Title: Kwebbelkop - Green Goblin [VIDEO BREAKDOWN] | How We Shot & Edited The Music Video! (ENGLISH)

I think this part is also like really cool. I mean, Tiger is a friend of Jordi. They've been working together for like a couple of months now, and I think it's really cool to like just mention him on the track, and maybe the next one he'll get like his real verse. I think it's cool to get like everyone hyped and excited for like his entrance in the whole scene. So I think it's really cool to add Tiger here, and I think that this part is also just it's perfect. He's gonna say like, let's go hard, and then it's just gonna push all these shots out in the edit, you know?
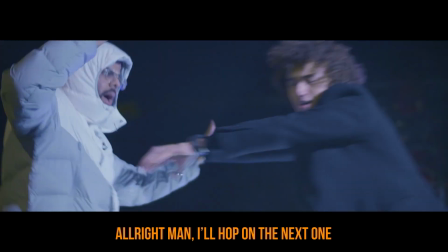This one's mine, this one's all mine. Alright man, I'll hop on the next one. I'm about.
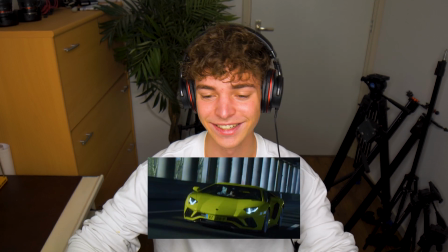Also here you can see me being featured in the video clip next to Jordi. I was actually filming all the shots from inside the Lamborghini, so hey, I made it.
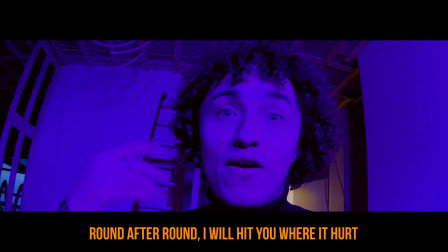Alright, let's go.
Round after round, I will hit you where I think this shot is just so cool.
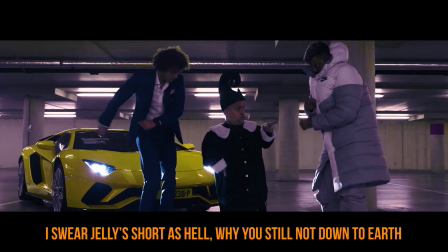This is put you 6 feet in the dirt. I swear Jelly short as hell, why you still not down to earth?
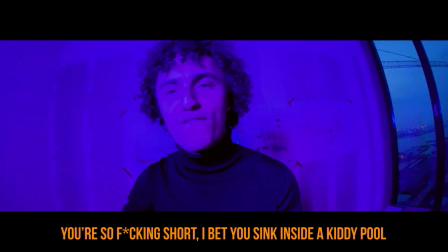Better sit down and be humble, cause today you gonna learn.
All these shots, they're just epic because like we really popped out the colors. Maybe we even outdone it a little bit too much, but I think at the same time it just works because it's like it's so in your face, it's there, and like it's fixed on his nose.
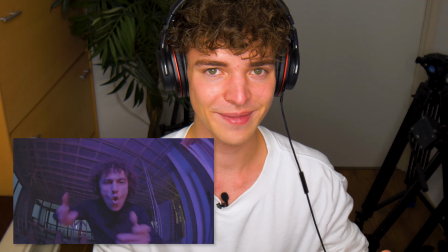We used a special thing for that called a snorri cam, which is like a stick attached to his belly,
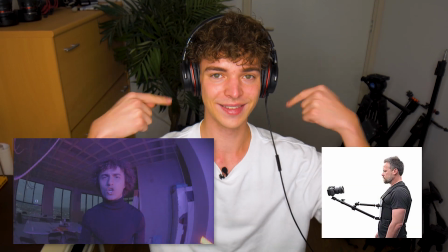and then we have like these ropes like around him to keep like the camera fixed to his face,
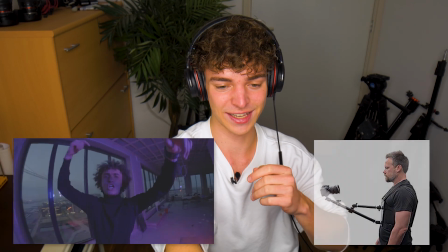and then in After Effects we can even like track his nose to keep it like even more fixed to his face,
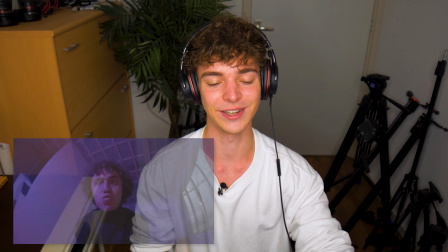which I think was just such a cool idea and such a cool shot for this video. And we really tried to make like a lot of creative shots in this whole video. And I think that that's also something that has not really been done in the whole diss track game in YouTube yet. So we wanted to be a first in that one, and I think that we really did that.
So fucking sure that baby sick inside the kiddie pool.
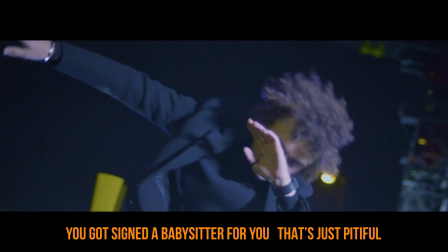Children under 9, the only ones who really think you're cool. You got signed a babysitter for you, that's just pitiful.
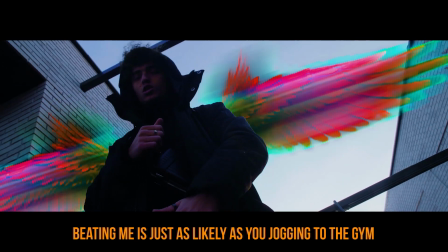You're so fucking short to normal people, you're invisible.
And as you can see, like this whole loop in the whole edit, it's just fast pacing. It's fast, fast, fast, fast, fast. We want to keep the viewers attached to the whole video, and we also want to show like, hey, now he's mad, like now he's done. And we also like, I just paused it on this shot because this was actually a pretty boring shot.
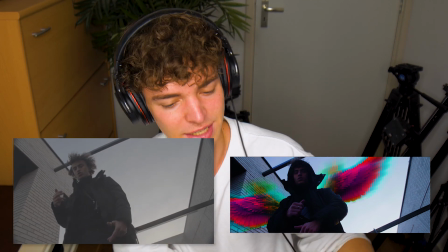Like it's really gangster because like it's from below and it's like he's watching down on you, which is pretty cool.
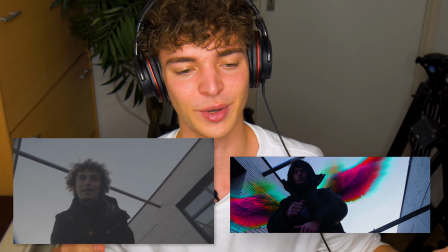But at the same time, it was just not really there.
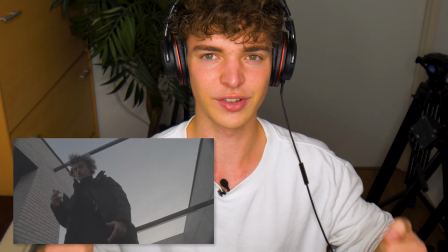I mean, this was a pretty long shot and he was just like standing there, not really, it wasn't really the hype that we were waiting for, because we wanted all these like high energy hype shots, like bam, bam, bam. So Chris, the guy that I was working with, he's really good at After Effects and he has like some cool effects.
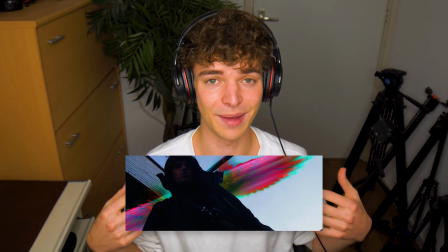Also in this whole video, he did all those effects. I'm not as good at that. I'm definitely not as good as him, so I'm really happy that he was pretty good at that. So he added these wings and we had like this thunder going down, and I think that we just created like from the most boring shot, we created this really interesting shot that just gets you like, whoa, what the fuck is happening here? And I think it works perfect.
Beating me is just as likely as you jogging to the gym. He got famous because of me, it was not because of him. I would think you were a whale if I ever saw you swim.
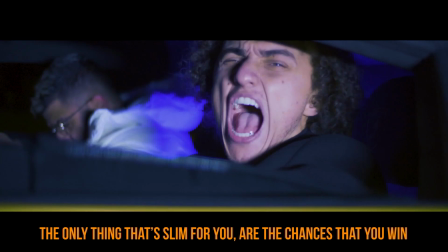The only thing that's in for you are the justice that you win. I'm a savage with this pen and I get petty with it.
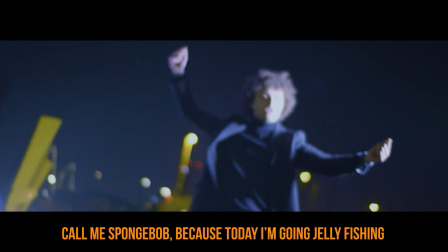Call me SpongeBob because today I'm going jellyfishing, all slim and handsome.
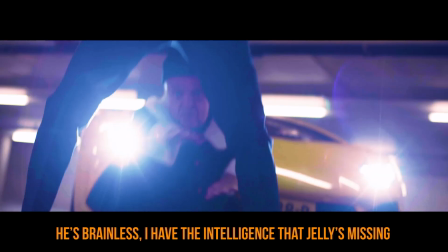And as you can see, we just keep this pace in. We just keep this pace in.
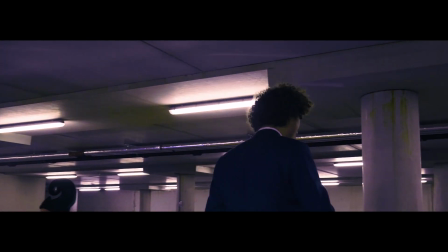It's like fast shots, fast shots, fast shots, fast shots, and then he just kind of like shoots out the whole lyrics.
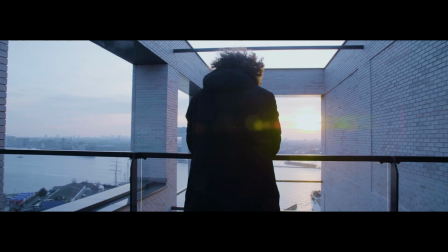He just shoots out the chorus and he's like, yo, we're done, this is the track. And I think it just worked perfectly.
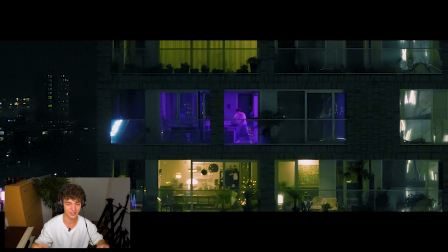And then at the end, we have this like little mysterious shot. It's like super zoomed in, it just zooms out.
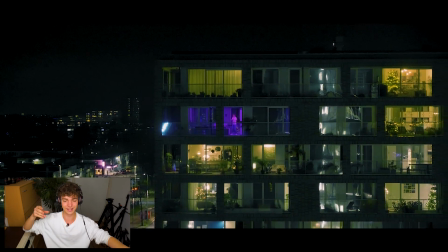And as you can see, it goes further, further, further.
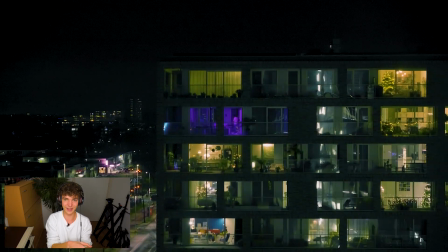Then there's even like this little, we zoom out the camera, so it's like, oh, what's happening here? And then it's done. And I think that is just a perfect ending to this whole video clip. So that's it, and that's the whole thing, and how we made it and how we did the edit and whatever. So I really would like to know from you guys what you think about the whole clip and about the whole song and about anything. That just let me know.